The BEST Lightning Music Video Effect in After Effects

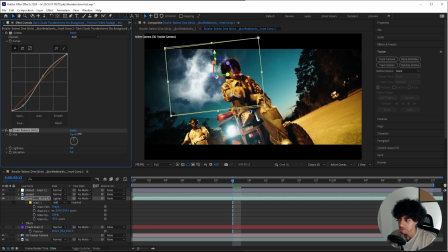balance effect onto my overlay and this is just to shift the colors a little bit because I want to go for something like a blue color so I'll bump up the saturation a little bit just so we can match the rest of the scene but if you have like a red theme then
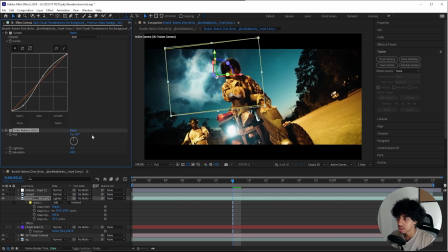go ahead go for a red color I think that can also look really good but this is what I'm gonna go for and I'll bump up the lightness a little bit as well we can add on a default onto this and see what it looks like yeah that looks that looks a little
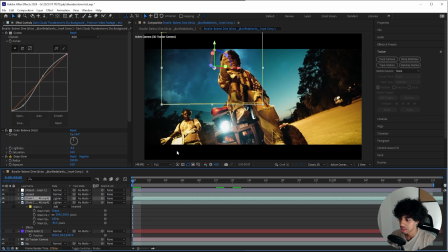bit better I think I'm gonna go for this and then I'll duplicate my overlay and then I'll move it to this side and kind of rotate
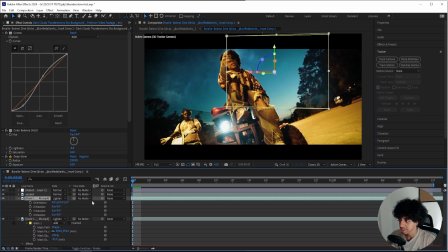it to the other way just like this so I can have it on both sides and then I'll pick another part of the clip so they don't really look the same so if I play through right now it looks like this and it's absolutely insane it's a sick effect the only thing that's left to
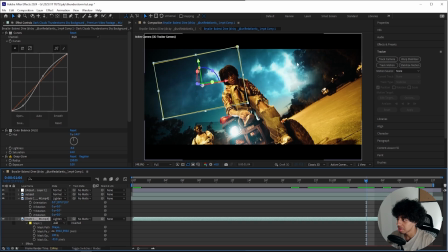fix is this lining right here kind of comes above the trees so to get rid of that what i'll do is i'll duplicate this background
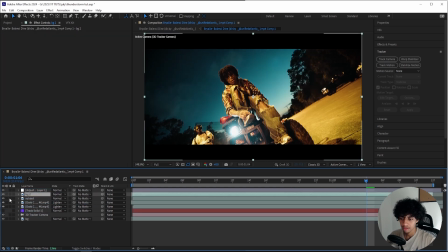layer and i'll put it on top of everything and here for this layer i'll press this button right here just so i can isolate it and just see this clip and then i'll add on a luma key effect and here for the luma key i'll select key out brighter and i'll key out
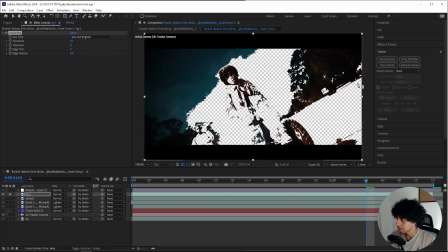my trees just like this and then kind of create a mask around them just like this and then i'll just
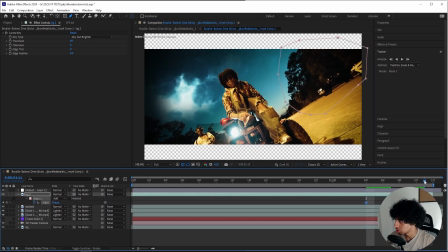simply animate the mask real quick just so it's stuck on the trees you don't have to do too much
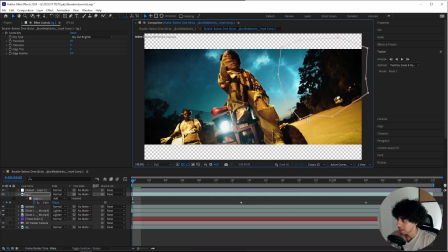this is pretty quick to do just like that so we have the trees on top of the lightning right now and then we can add on a tiny feather as well like four something like this that looks good
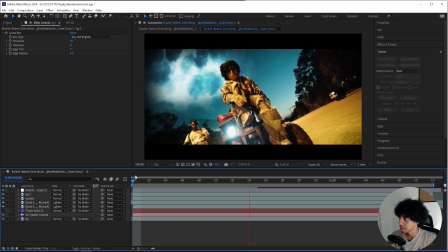and then we can play it all through and see what it looks like and and now it looks like this which is abs
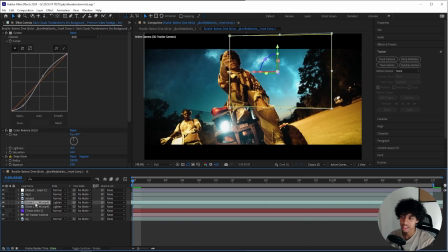like it looks it looks so crazy i'm a huge fan of this sorry if i'm lazy myself a little bit but now i do have one final thing that i
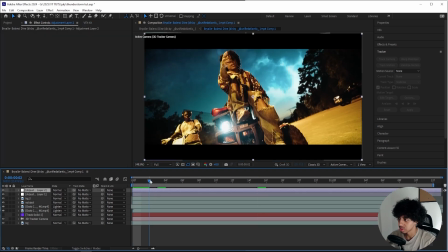want to do or actually two final things right here when the lightning kind of strikes as you can see when it's glowing i want to add on an exposure effect so for every lightning strike we can bump it up to like 2 or
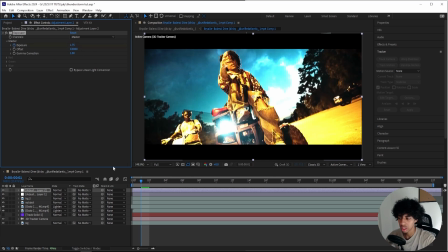1.75 so keyframe the exposure then go back turn
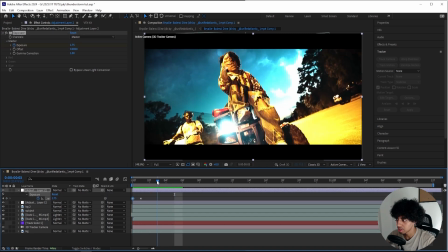it down to zero and then when the lightning candle disappears right here we can turn it down to zero once again so we'll have these flashes
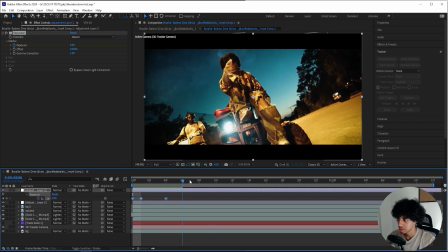for every single lightning strike so i'll just copy this paste it for the next lightning strike right there just like that we can make this one a
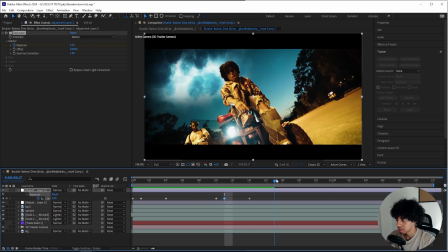little bit brighter just so we have some kind of variation in this scene and this one stays for a little bit longer so i'll drag it out and
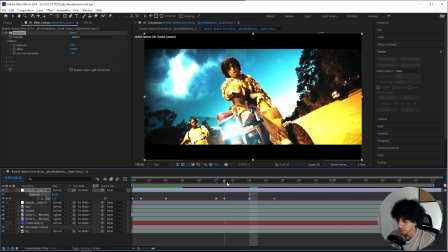we can create a keyframe here as well to like 2.5 and we'll make it a little bit darker here at start so it goes
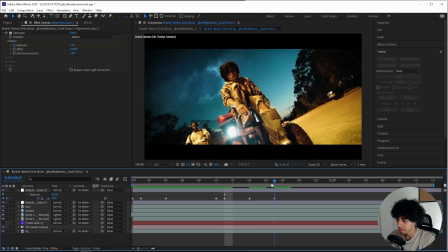from nothing to bright to even brighter and then down that looks a little bit shitty if i'm being honest but just mess around with it you get the point you could even speed up your lightning overlays in the background if you want that that could also look crazy but you get my point
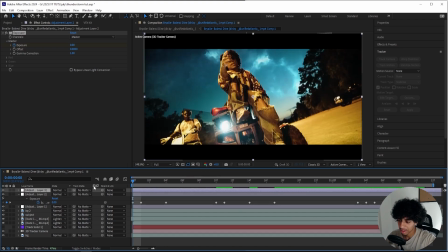so this is pretty much what i got it's a sick effect and one final thing i want to do is add on a curve on top of everything and just create a basic s curve to kind of color correct this scene that looks crazy i'm a huge fan of this but i'll have
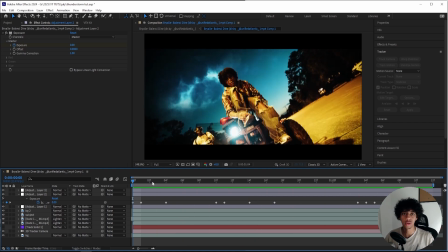all of my plugins presets overlays you know all that good stuff linked in my description but thank
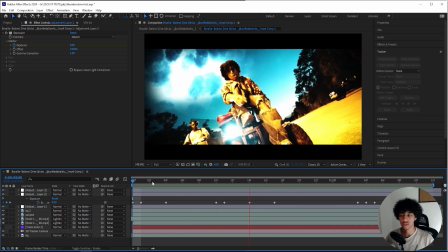you so much for watching if you enjoyed make sure to leave a like and subscribe and i'll see you tomorrow in the next one